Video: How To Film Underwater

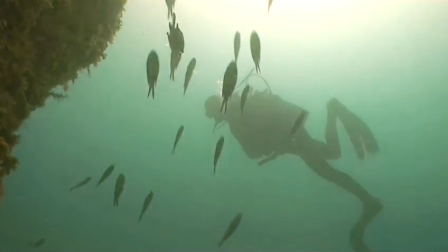[0:01]
Hello and welcome back to Videojug's Top Tips for Underwater Videography.
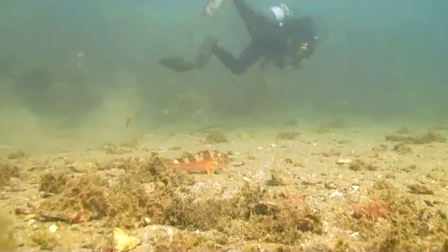[0:07]
In part 1 we spoke about how to look after yourself and your kit, as well as giving you a bit of advice on that all-important colour control.
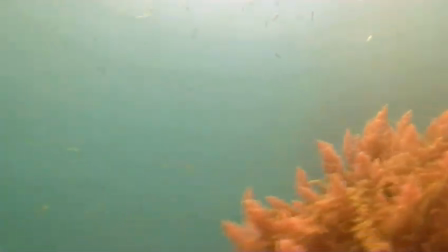[0:16]
Now we're going to step up a gear and get you really thinking like a proper movie maker.
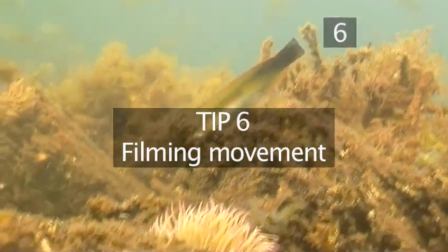[0:21]
Tip 6. Filming movement. Filming movement is an important skill to give your videos variety.
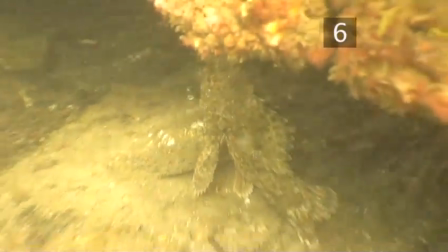[0:30]
And this is where we come to the zoom. After bad image stability, the most common fault in underwater video is the overuse of this effect.
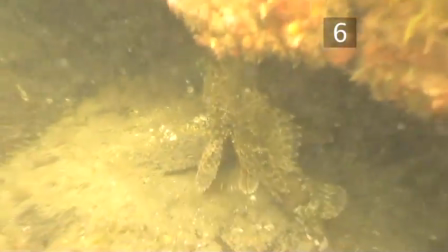[0:38]
Excessive use of the zoom is called tromboning.
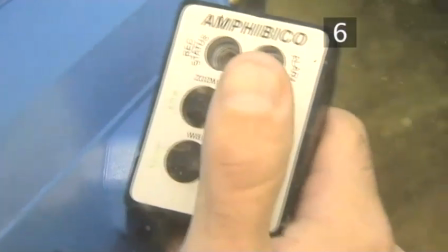[0:42]
Used sparingly, a zoom can add emphasis to the subject, as can moving alongside your subject.
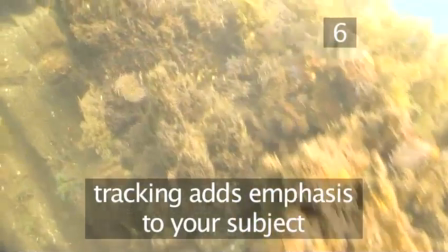[0:48]
This is called tracking and involves moving whilst filming at 90 degrees to your direction of travel.
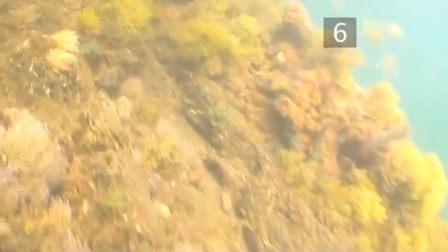[0:55]
It allows you to explore a scene or follow a subject with the subject distance constant.
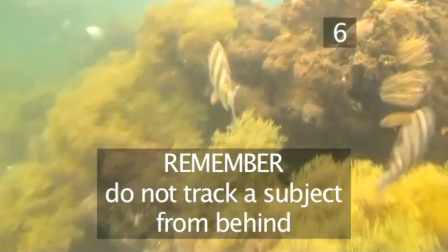[1:03]
Remember, never track a subject from behind. There's nothing more boring than the back end of a fish.
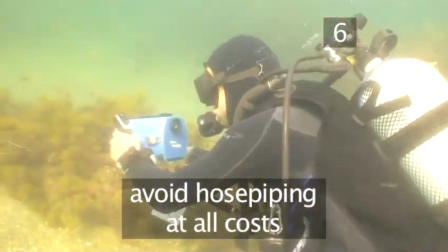[1:10]
Avoid hose piping at all costs. This is where you try and follow a swimming fish as it moves around the reef.
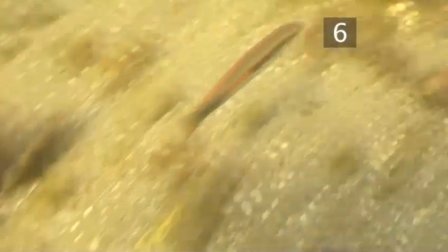[1:16]
This will only induce seasickness in your viewer. Instead, try varying your shots.
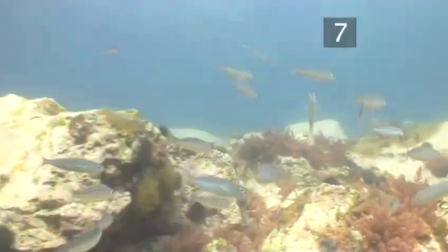[1:23]
Tip 7.
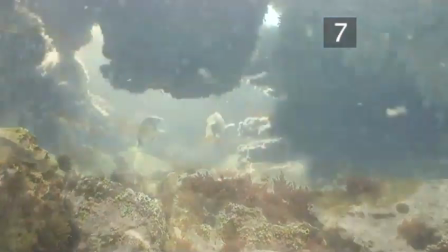[1:24]
Vary your shots When shooting underwater creatures, it's necessary to film from a variety of perspectives.
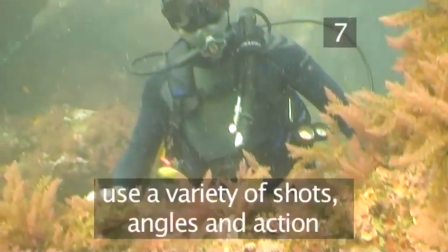[1:34]
Each sequence within a film should be filled with a variety of shots, angles and action.
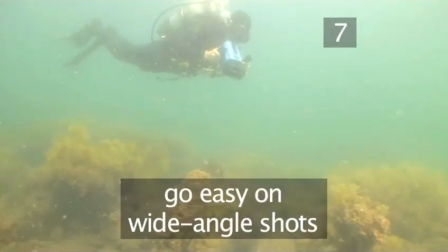[1:40]
For example, wide-angle shots are great when used as establishing shots, but when used exclusively, they create nothing but boredom.
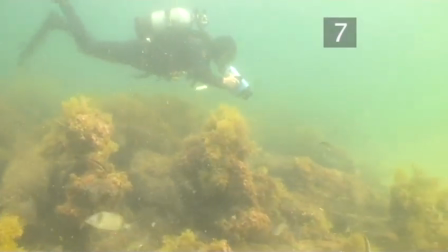[1:48]
Your film could have the tendency to become one long succession of sewn together clips While actually filming,
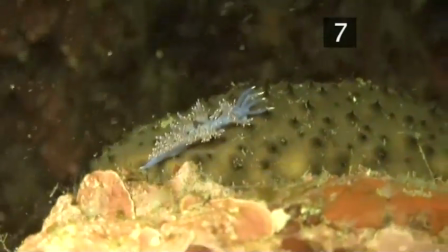[1:56]
remember to mix up the types of shots you're taking Get those wide angle shots, but don't forget the close up
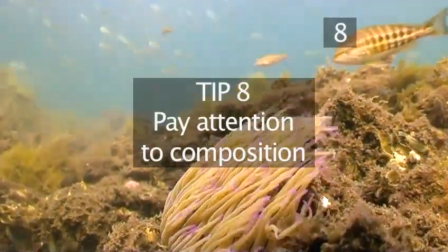[2:03]
Tip 8 Pay attention to composition
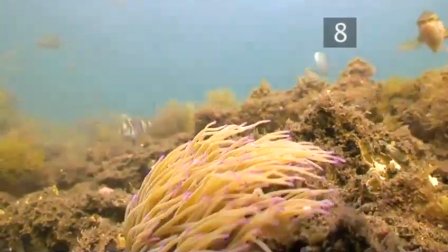[2:07]
Attention to composition is as important underwater as it is topside However,
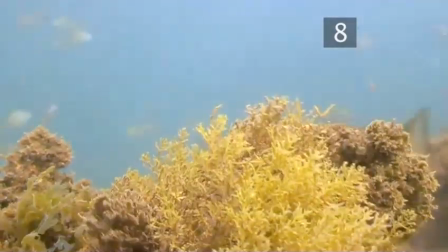[2:13]
underwater the angle that one shoots at is probably an even more important consideration It's always best to try to shoot marine creatures from slightly underneath.
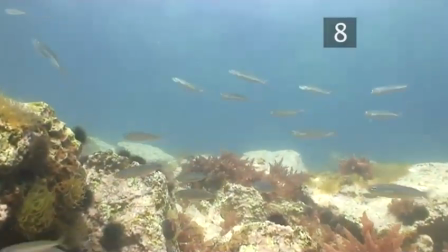[2:22]
This provides both size and depth to the creature. When one shoots downward on a fish, the entire picture tends to flatten out.
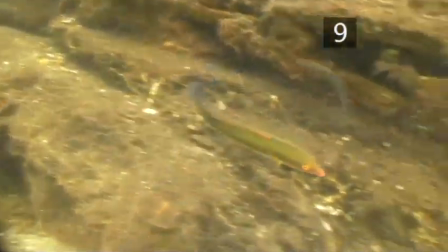[2:32]
Tip 9. Film the action. When filming marine life, it's always more impressive to film a type of behaviour than to simply film the fish itself.
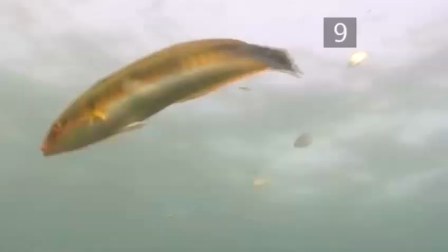[2:41]
Filming the fish doing nothing but swimming creates a dull, moving snapshot. shot. It's better to film that wrasse territorially swimming around the rocky reef.
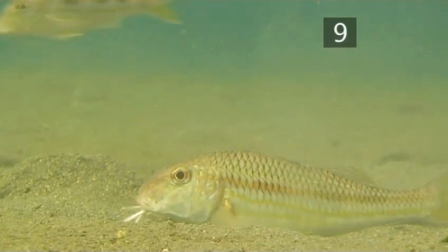[2:51]
A busy red mullet burrowing through the sand for small crustaceans is most definitely more interesting than one just swimming past.
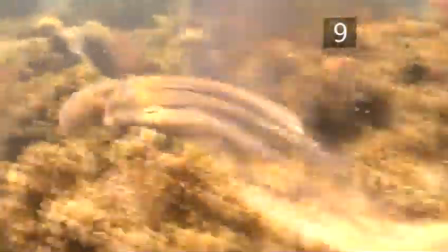[2:57]
Yes, filming an octopus is nice, but shooting that same octopus prowling around his reef is the behaviour that will impress in the finished film.
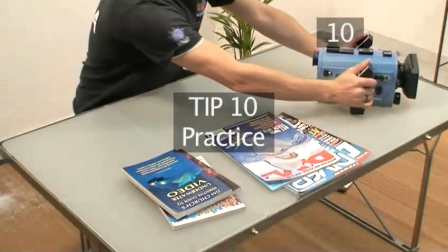[3:06]
Tip 10. Practice.
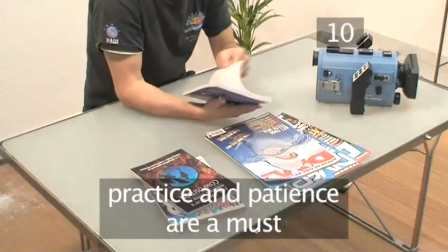[3:09]
Like most Once things done well, filming underwater videos requires a great deal of time, patience and practice.
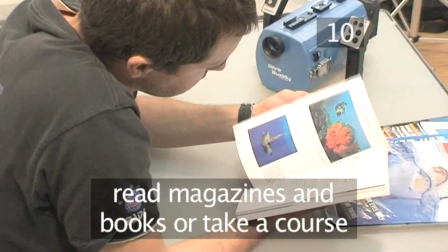[3:17]
Read dive magazines and instruction manuals, or even better, take a course to sharpen up your skills.
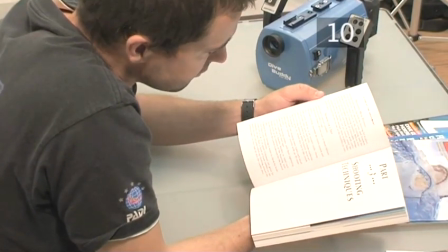[3:24]
But that's it for now. Have fun when you next make a splash using Videojug's top tips for underwater videography.